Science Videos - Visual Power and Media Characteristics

Being aware of this is crucial when you start your own science film. Science filmmaking needs a similar precise and reflective eye and mind as text writing. So when you start to produce your own film and use strong images to somehow visualize the key point of your research,
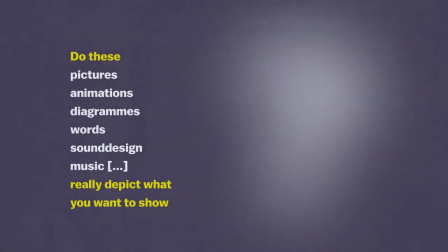[4:38]
always ask yourself, does this picture really depict what you want to show or is it somehow connotationally misleading to the audience? So at this point let's dive a little bit deeper into the visual power and also how we can actually create aesthetic meaningful images for science videos
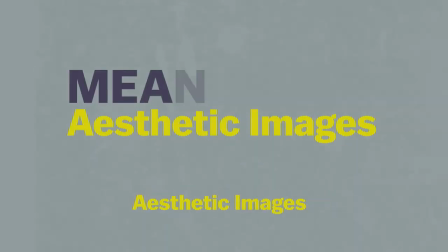[4:56]
there's a difference between a purely aesthetic staging of an image and a meaningful aesthetic staging one
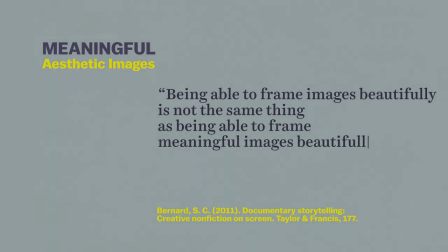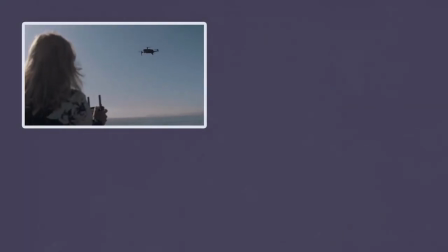[5:12]
of the contemporary examples are actually drone shots you can find a lot of videos from universities
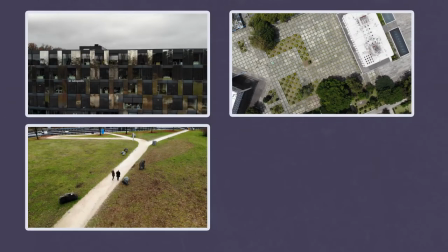[5:18]
where you see the campus where you see a person walking over the campus doing something
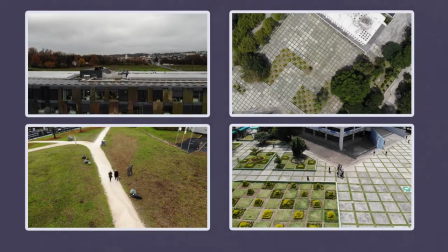[5:23]
i would consider these kind of images not really meaningful but maybe aesthetically nice but when we talk about aesthetically meaningful images
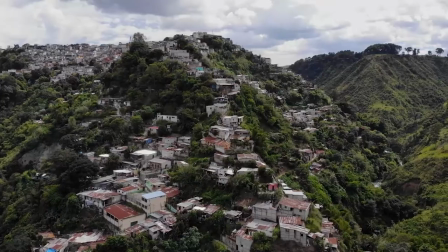[5:33]
drone shots can also help to convey a key message to really show some evidence to show data the process
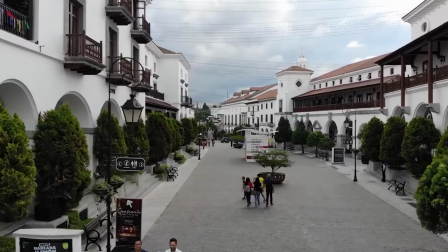[5:40]
of a research project somehow also given other perspective on something so the next time you plan to include this run shot into your science video think about how relevant is the shot really does it add something aesthetically because it's nice and cool or is it really meaningful for your project
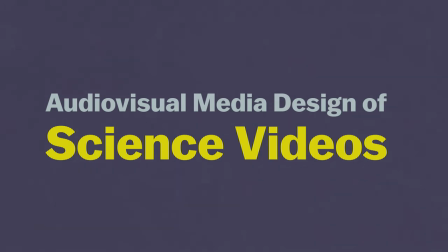[6:06]
the artistic approaches of audiovisual media design depends on the scientific context
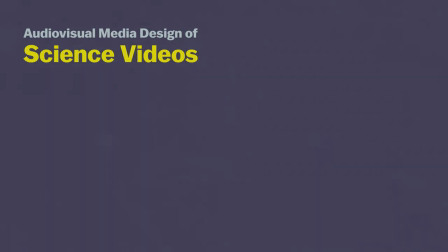[6:11]
when a complex terminology or concept is introduced the art is in choosing the correct visuals so the concepts are intuitive but never ambiguous or misleading beyond
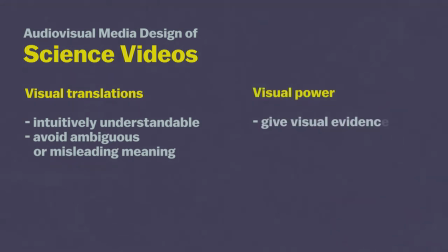[6:24]
the mere translation the visual can also give evidence in its own right in forms that cannot be articulated in text images can make visual arguments literally show the data or demonstrate evidence film as an epistemic instrument has a long history as
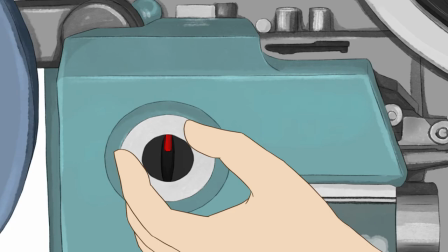i have introduced into the science film and visualization strategies also with potentials and fallacies let me end by giving you some practical advice is because in the end science filmmaking is a practice and you can read all the books but if you never practice it you will not progress so first of all
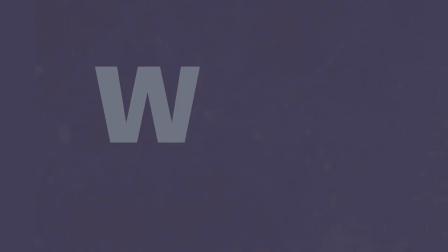[7:06]
when you start always ask yourself why is it a video do i have something to show or can i rather write a text always think about the characteristics or maybe only parts of the research project you want to show is suitable for a video based format always pick this part out so in the end it's also kill your darlings You cannot somehow tell the whole world in one video. The second advice concerns the actual image production for your science video. It concerns all three stages, the pre-production, production and post-production.
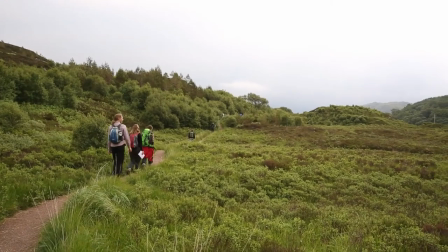[7:40]
Why do you want to show this particular moment or situation or object and in which way?
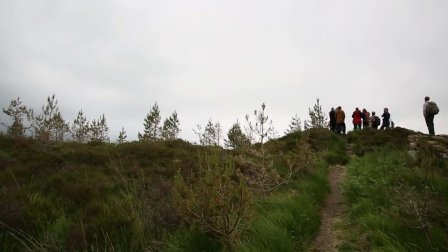[7:46]
Because each perspective you take will change the way people look at it.
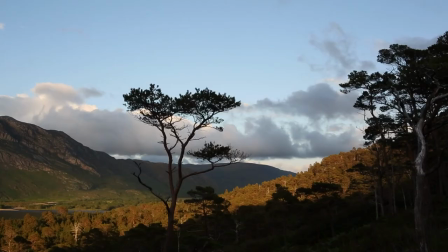[7:55]
Why do you go so close or so far away? What kind of angle do you take?
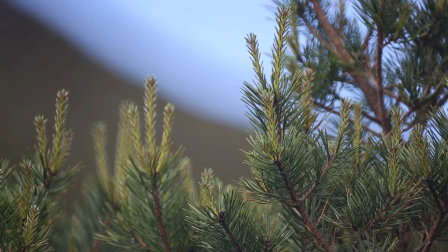[8:00]
And this will literally represent how you look at something.
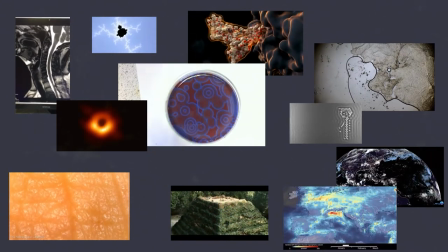[8:05]
Third, ask yourself, are there any elements in my research where a visual approach could lead to new epistemic insights?
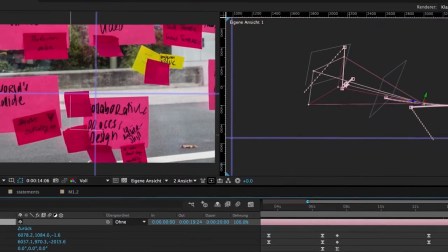[8:13]
Are you using the video to only illustrate the research or are you trying to use the film process to potentially generate new knowledge within the creative process. Find a team. Filmmaking is always best when you have a good team, especially when you're learning.